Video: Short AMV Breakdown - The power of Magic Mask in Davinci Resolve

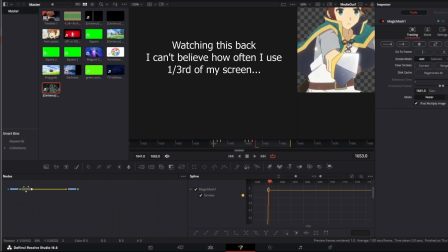[3:12]
I feel like some people maybe jump around a bit more and do it in sections and leave little gaps i very rarely leave a gap as
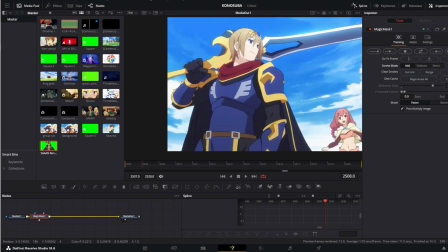[3:20]
i'm editing unless it's like a filler scene until i find something better or i'm just like this is good enough for now it it does what i
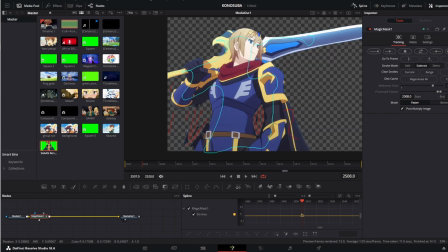[3:28]
want and i'll fix it later for this edit specifically too i wanted to
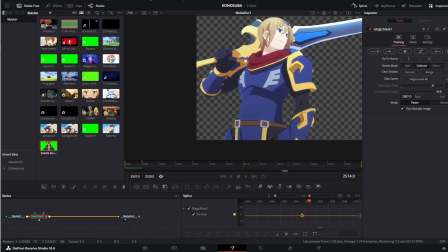[3:33]
use a bunch of glitch effects which by the end of the edit is when i actually
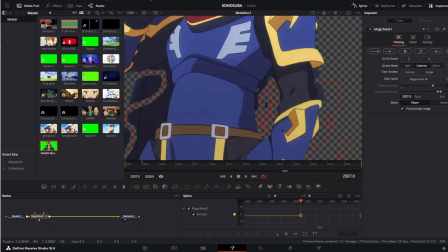[3:38]
start adding those and those are pretty much all just block glitch
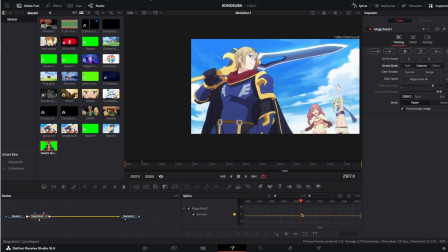[3:42]
fusion transitions i just use stock fusion transitions i tweaked them a
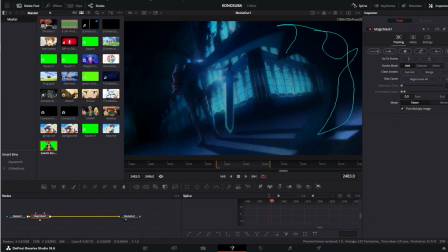[3:47]
little bit but for the most part a lot of them are just yeah just drag and dropped from the left side but i wouldn't place the clip side by side so that
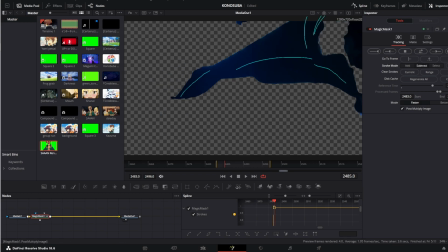[3:56]
it wouldn't actually transition between the two scenes it would just apply the blocky glitch effect onto the scene i wanted typically
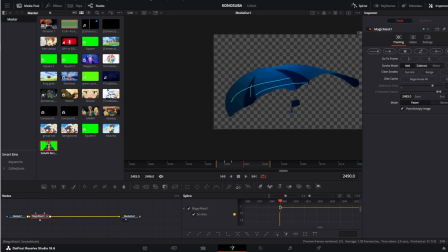[4:04]
the background so that i could glitch the background and leave the character in the front which also
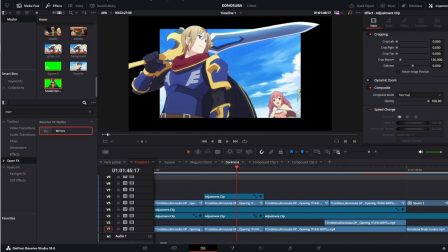[4:09]
helped hide a bunch of the jank on some of the cuts like
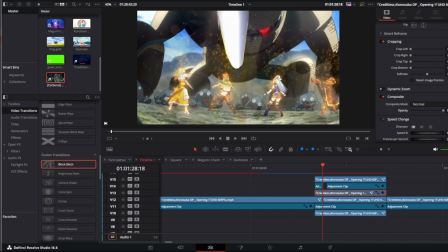[4:14]
this one the very beginning of it it looks awful so i faded in because if i have it as it was it doesn't
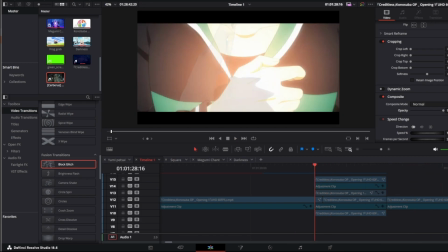[4:22]
look good the rest of it looks good it's just those first few frames are not very good looking and here i just rearrange everything
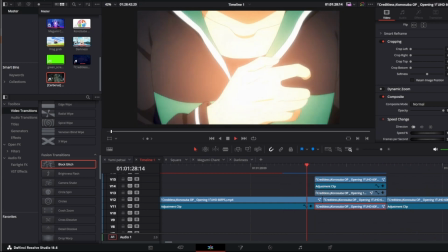[4:31]
i want the sword to be over the bottom but i want him to be behind it yeah this is magic mask this is the power of magic mask and
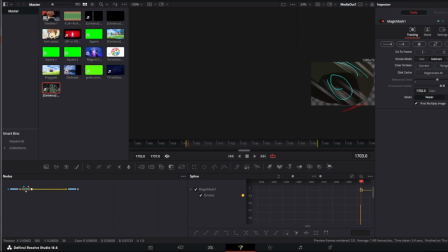[4:39]
how easy you can accomplish this style without putting in almost any work it's insane to me how well this functions when i first purchased davinci resolve i did not realize i was gaining access to the
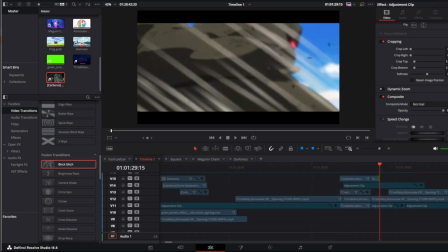[4:57]
most powerful tool ever where i would never have to manually mask ever again so this is probably
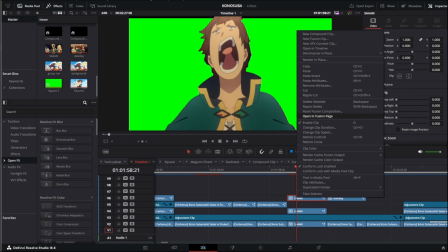[5:04]
the most complicated shot I did that included still using magic mask
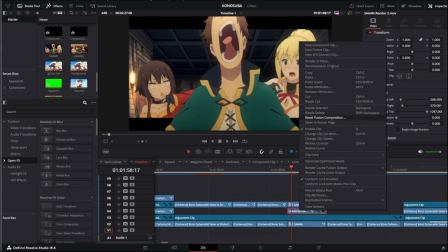[5:09]
which I accomplished by cutting out the character creating it a 3d image
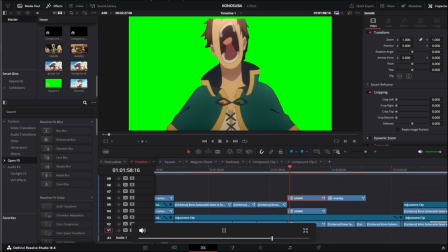[5:14]
plane rendering that out and using a 3d camera in the scene
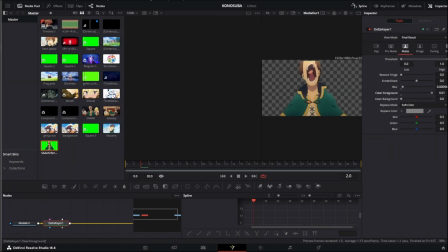[5:19]
to go through him so that he would be flying at the screen might have been a better
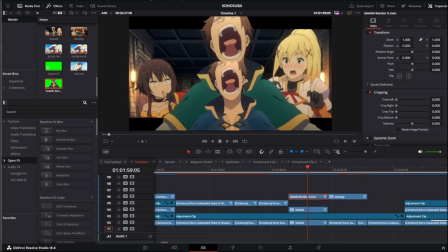[5:24]
way of doing it but this was the idea I came up with and then I just added a green screen behind him i delta keyed that out and
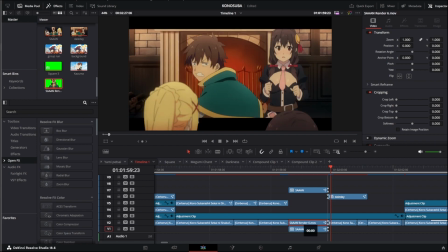[5:32]
then i flew the camera through it and then after i delta keyed it i just placed it underneath him and under the black bars so that it would add a like effect while he was screaming and
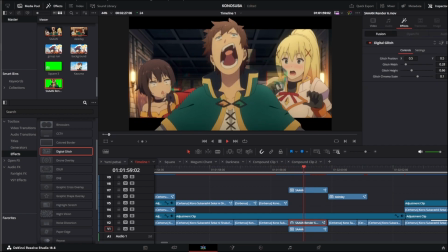[5:44]
then i slowed it down a bit so that it wasn't going through the full thing
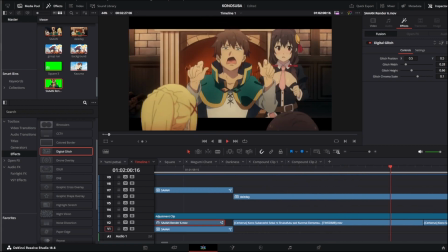[5:49]
and then i added digital glitch done now it looks like he kind of glitches
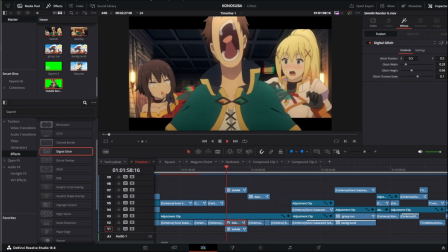[5:54]
outward could have accomplished that a lot easier somehow but hey it
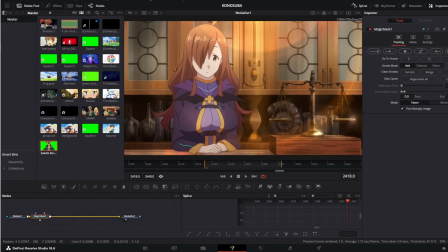[5:59]
looked good yeah I don't have too much to show off in this I don't want to break down every shot because most of them are the same thing it's just me layering
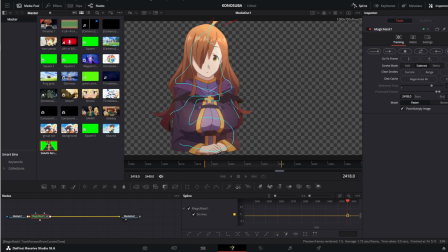[6:06]
a character over an adjustment layer which is cropping the scene under it that's it that's the whole effect every once in
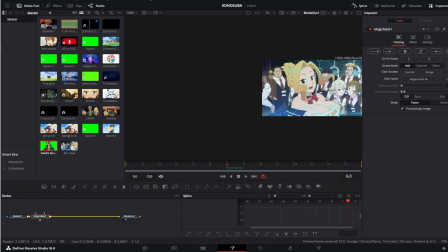[6:14]
a while I'll leave a bar over a character sometimes that's to hide the mask
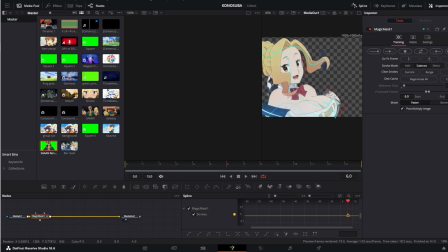[6:20]
just fighting me and not wanting to function how I work one but But a lot of the time,
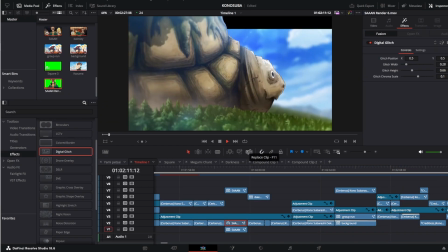[6:27]
it's not so much it messing up, it's more just the effect looked better if they weren't over both bars.
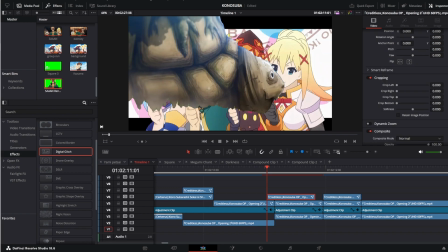[6:33]
It always looked weird for a character to just suddenly appear over both of them,
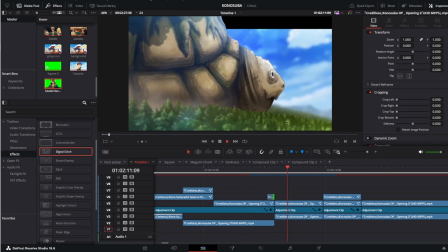[6:37]
but them only appearing over the top bar and coming out of the bottom, it still gives you the 3D effect without looking strange and suddenly popping out at you.
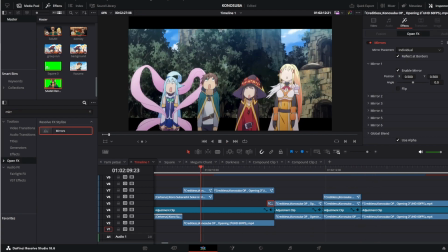[6:46]
It worked fine if a character was already over the bars and then the next scene they were as well, or someone else was.